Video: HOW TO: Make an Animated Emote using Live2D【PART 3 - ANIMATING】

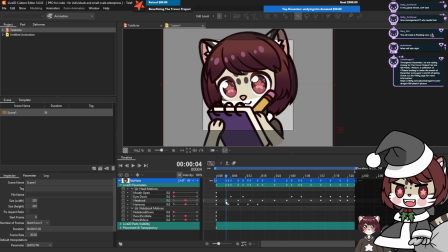So if you look at our timeline, you're going to see the little dots where our key forms are placed. We can sort of follow along with our head nod a little bit here. So we're going to set this to 0 here, and then bring this down.
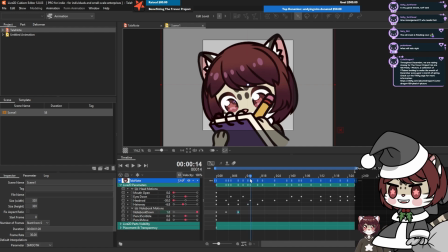So it's going to follow our head, as you can see. And we don't actually need our notebook to move all that much. We're going to set this here and bring it back up, like so.
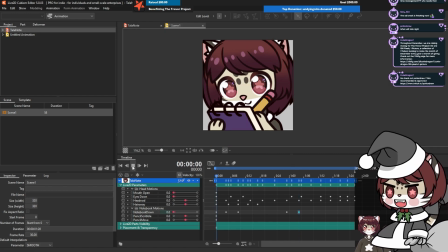Let's have a little look how this looks.
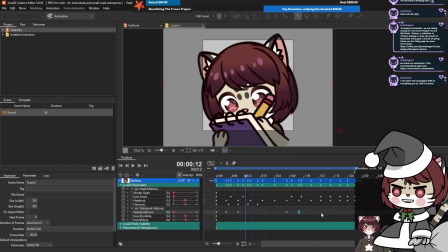We could even have it move a little bit when she's nodding.
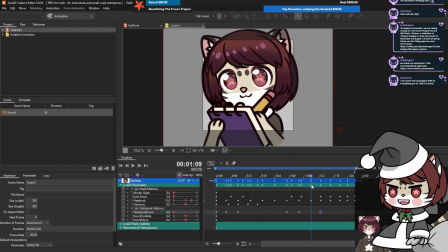I think that might look good. So if we do this, what we could do is have our notebook slightly down,
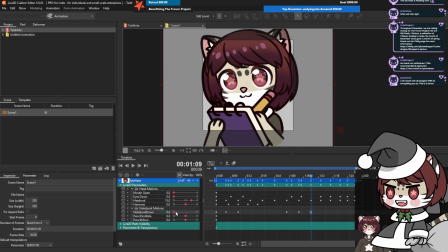like this, and then bring it up when she nods. And you know what? We could actually start it on that slightly negative one, like this.
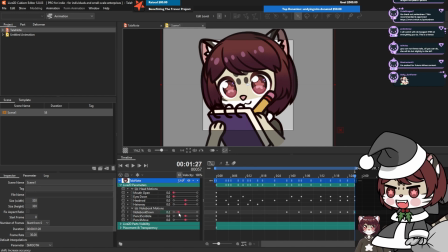So then we can end it on that, like this.
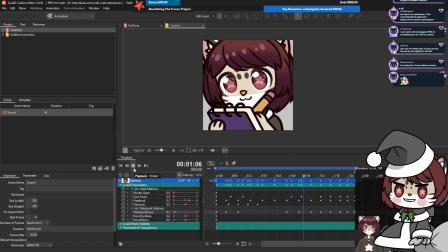So it has a little bit more bounce to it.
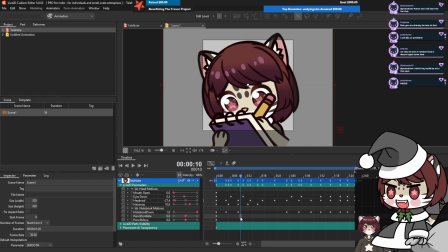So next we're gonna do our pencil scribble slash pencil moving, which will be when our notebook is down. So let's set these to 0 right as our notebook comes down. I'm gonna set our move first.
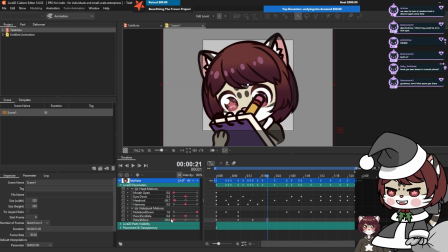So we want our pencil going up and down our canvas. I want this to be kind of wide sweeping, I feel. Maybe like this.
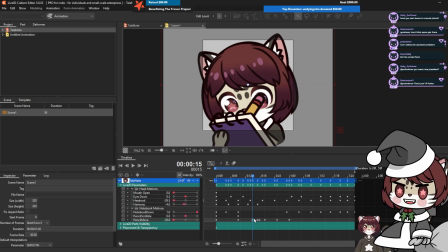Might be a little bit too much. It can be a little bit distracting just to add too much motion. But you want enough so that it can still be seen.
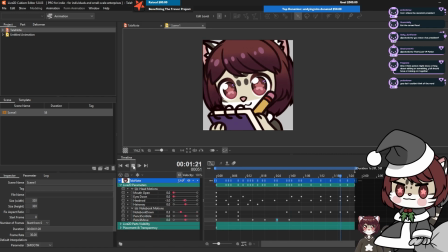I think that looks a bit better. So now we want to add our scribbling motion.
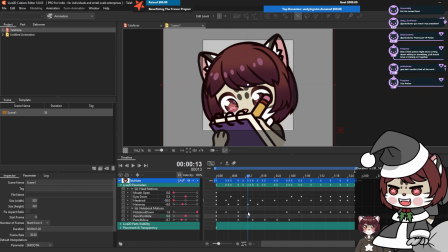We want to alternate this a little bit different to the moving, so it looks a bit more interesting.
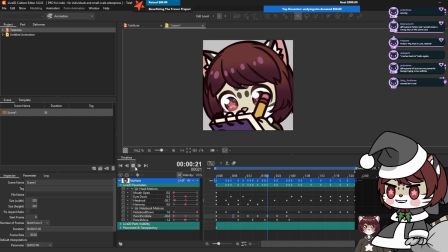All right, let's check this. Oh, look at them scribble!
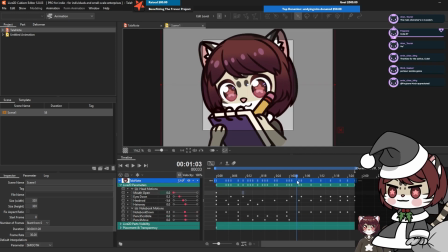So we're gonna have our mouth open as she lifts her head here. When she goes up for the first nod, I think, we'll have the mouth go wah! And then we'll have it close at the end of the animation.
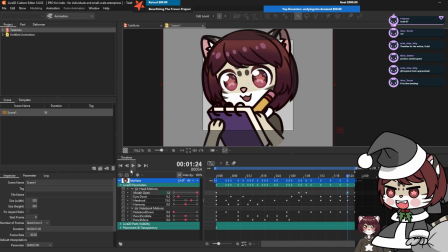Let's check how this looks.
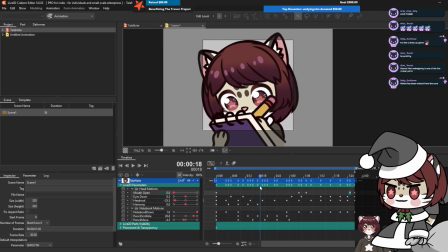We want to add a little bit more hair physics, I feel, for when the scribbly is happening. Oh, that's too fast. Too fast. Slow it down. We don't want it to be too jittery.
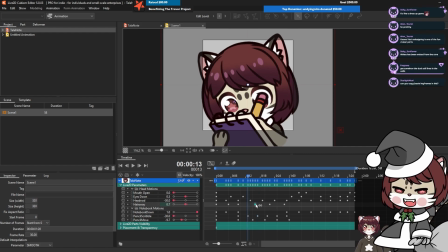Can you copy and paste keyframes? Yes, you can. So sometimes when I'm, let's say I want to copy this motion, you just select them,
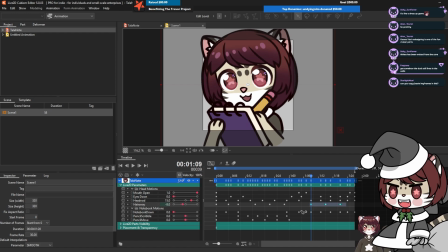then wherever you want, down here, let's say. So you can do that if you have like a repetitive motion.
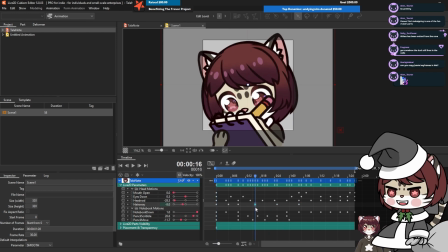Let's stretch this out a little bit more actually. See how this looks. I think this bit here is a little bit too soon.
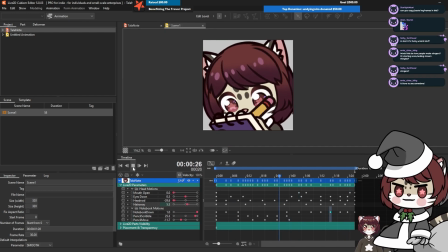Yeah, we want the hair to sway a little bit faster, right? Towards the end.
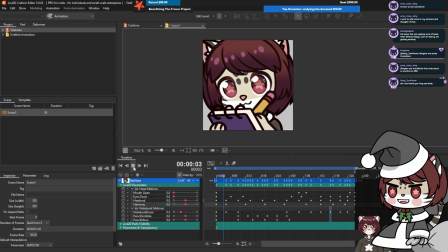All right, I think we're done with this emote.